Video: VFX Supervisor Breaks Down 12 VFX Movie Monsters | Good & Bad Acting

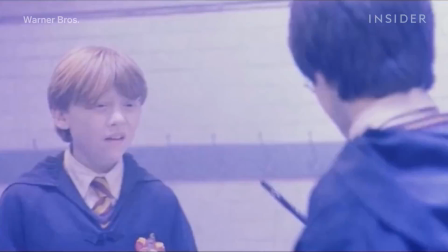4:18 Troll bogies.
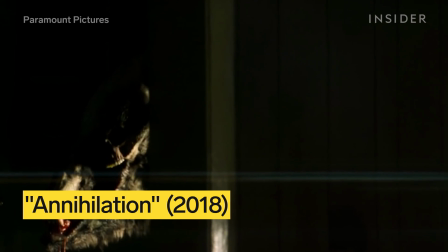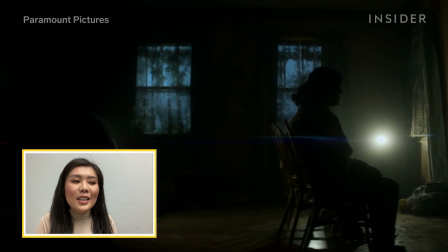4:27 Again, we're, at nighttime, which gives it just enough of a wiggle room to hide any imperfections.
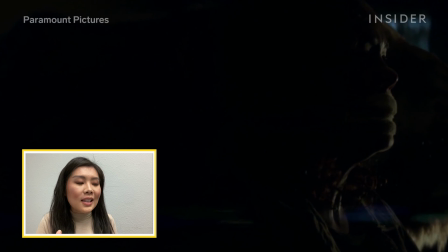4:34 But I think the lighting on this is superb of just kind of how it highlights the silhouette just as you're seeing the tips of the fur of the bear, right?
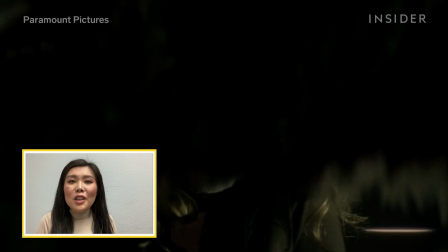4:43 You just get enough details in the right places to really feel the weight of this bear, the size of it.
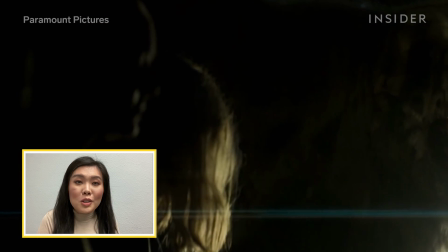4:49 I think they did, great work in terms of character design, really putting themselves into the realm of this movie where
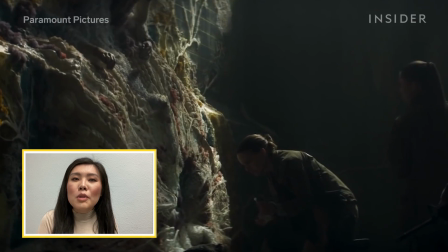4:59 everything is a little bit mutated within nature.
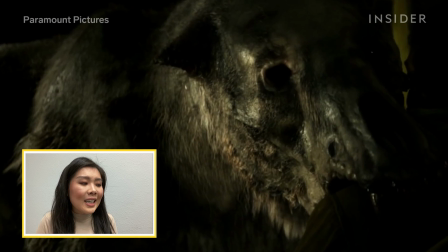5:02 I love the sliminess, the patterns on the skin, like we're not sure what's eating away at the skin.
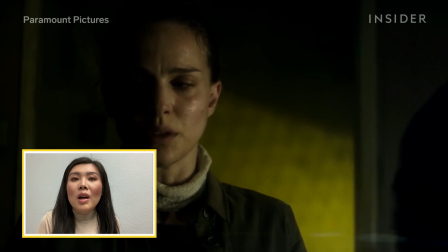5:08 The animation on the bear was done particularly well, paying attention to the main and secondary animation,
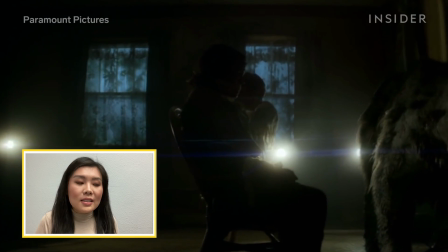5:15 right, with the limp that the bear has, where the eyes is looking, where is its gaze.
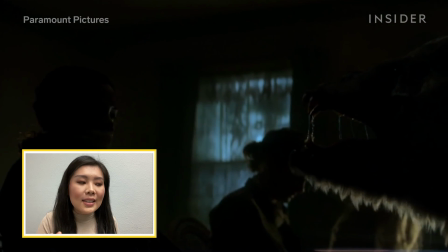5:20 When the bear opens its mouth, right, the tongue just kind of has that 1 second hesitation, whether it wants to attack or it wants to explore.
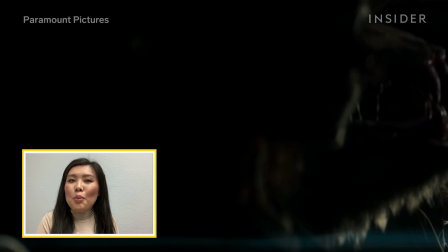5:30 I think you can feel the breath coming onto characters.
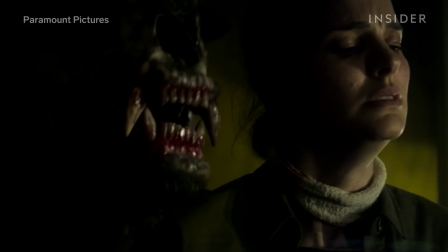The cherry on top of great visual effects is sound design.
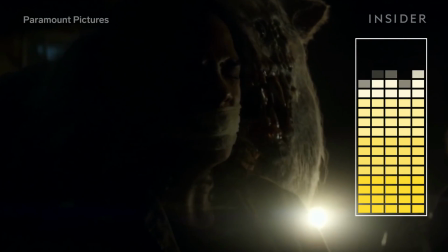5:43 When the bear says, "Help me," in this human-like way, you're almost getting the sense that,
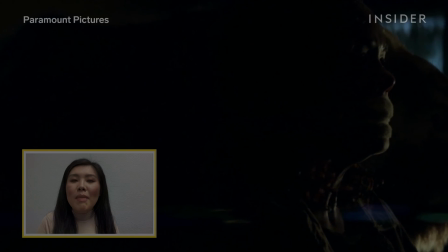5:49 is there still a human in there, that it may have absorbed, from the past that is trying to come out.
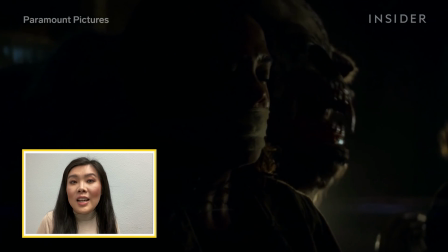5:56 With the design of this bear is what's,
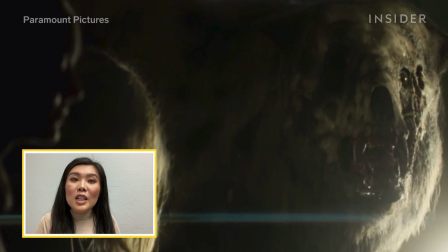5:58 kind of really selling how crazy these mutations are happening in nature, which ties really well within the story.
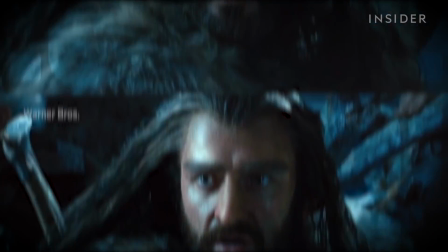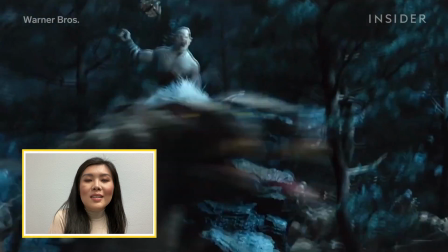6:14 Whenever I see large armies like this, I automatically think of the large army of digital artists, right?
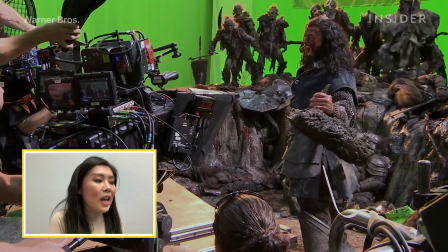6:22 Especially since the main character used to be an actor in prosthetics, and in post-production they decided to make this into a full CG character.
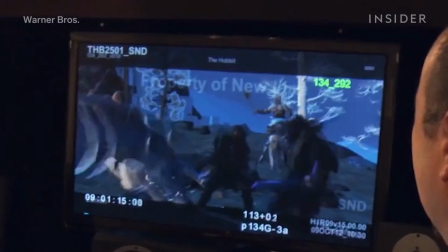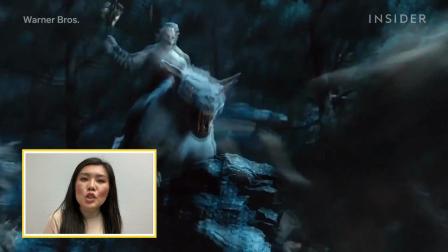6:38 Even though the scene is set at night, I'm not sure where the light source is coming from.
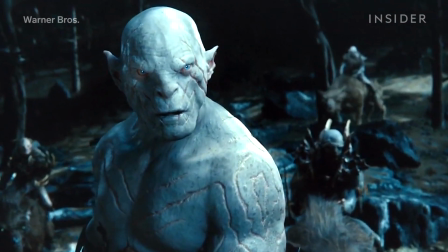6:46 I'm seeing an inconsistency in the lighting coming from the sky and how each characters are lit.
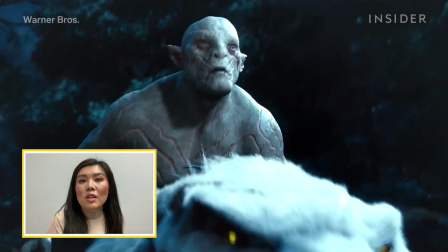6:52 I also feel a shift in pixel definition. I feel Azog and his works, they almost feel too soft.
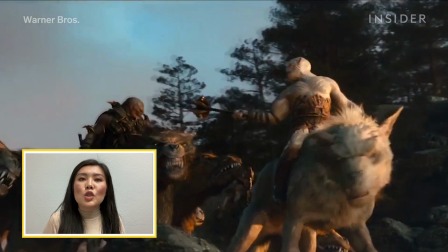7:00 Their fur and their textures, whereas we get really detailed facial expressions from other characters.
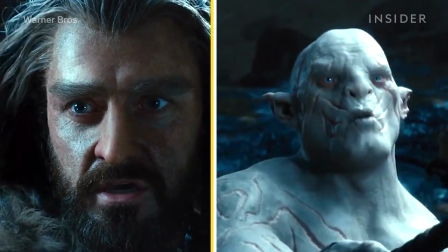7:06 I think the juxtapose is what is adding to the inconsistency of the scene.
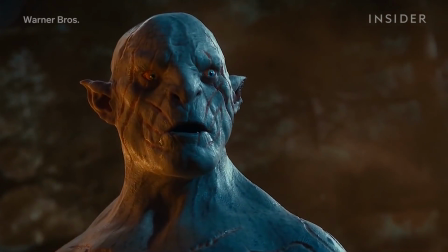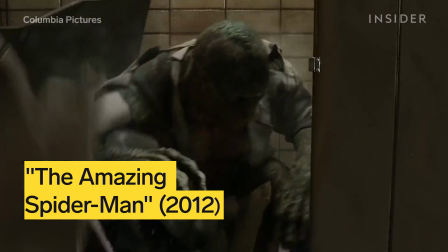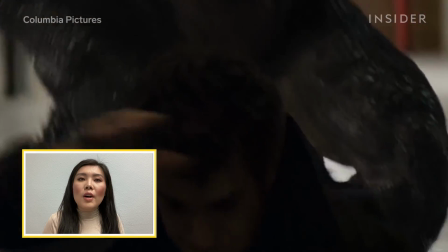7:21 I think this is a tricky visual problem to solve of how to keep a human skeleton,
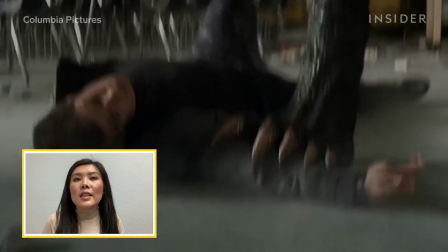7:28 skin, and movement, but adding just enough reptilian properties to it with the tail and with the skin.
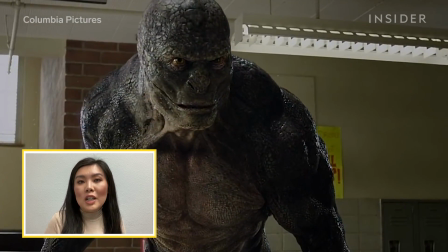7:35 I think combining the specific actors' facial expressions in this reptilian scale-like creature design,
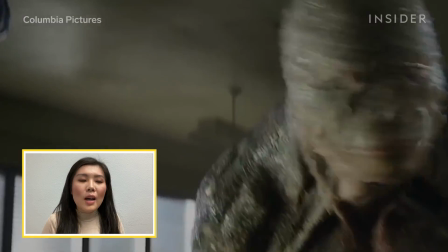7:43 something about the eyes being so human-like, I'm not sure if it's selling how menacing this character is.
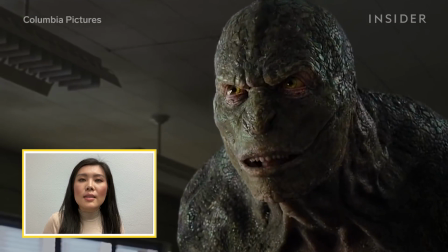7:51 Within this interior lighting as well, we're really seeing the subsurface scattering of the reptilian skin.
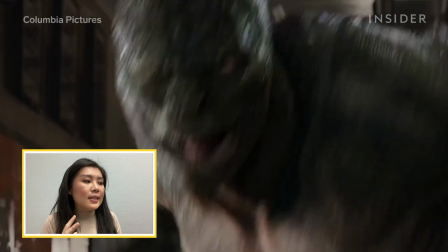7:58 I think sometimes it's a little bit too detailed, and I think it's making it stand out that this is a CG character.
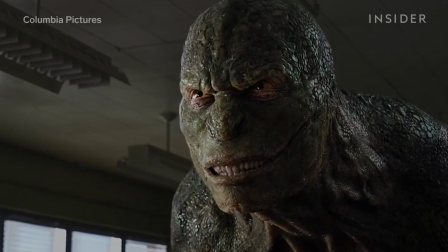8:06 There's no need to stop me, Peter.
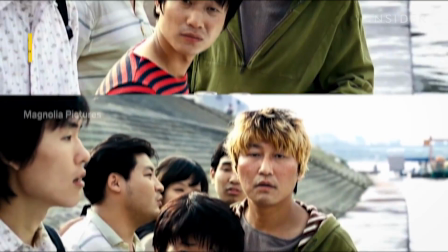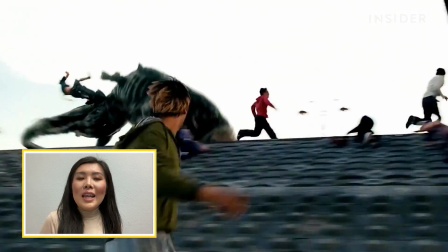8:17 I really love the design of this character. It's whimsical in the scariest way possible, especially in the facial feature.
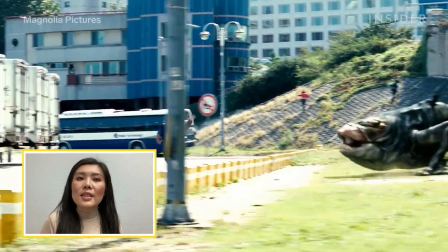8:26 There's such detail to it.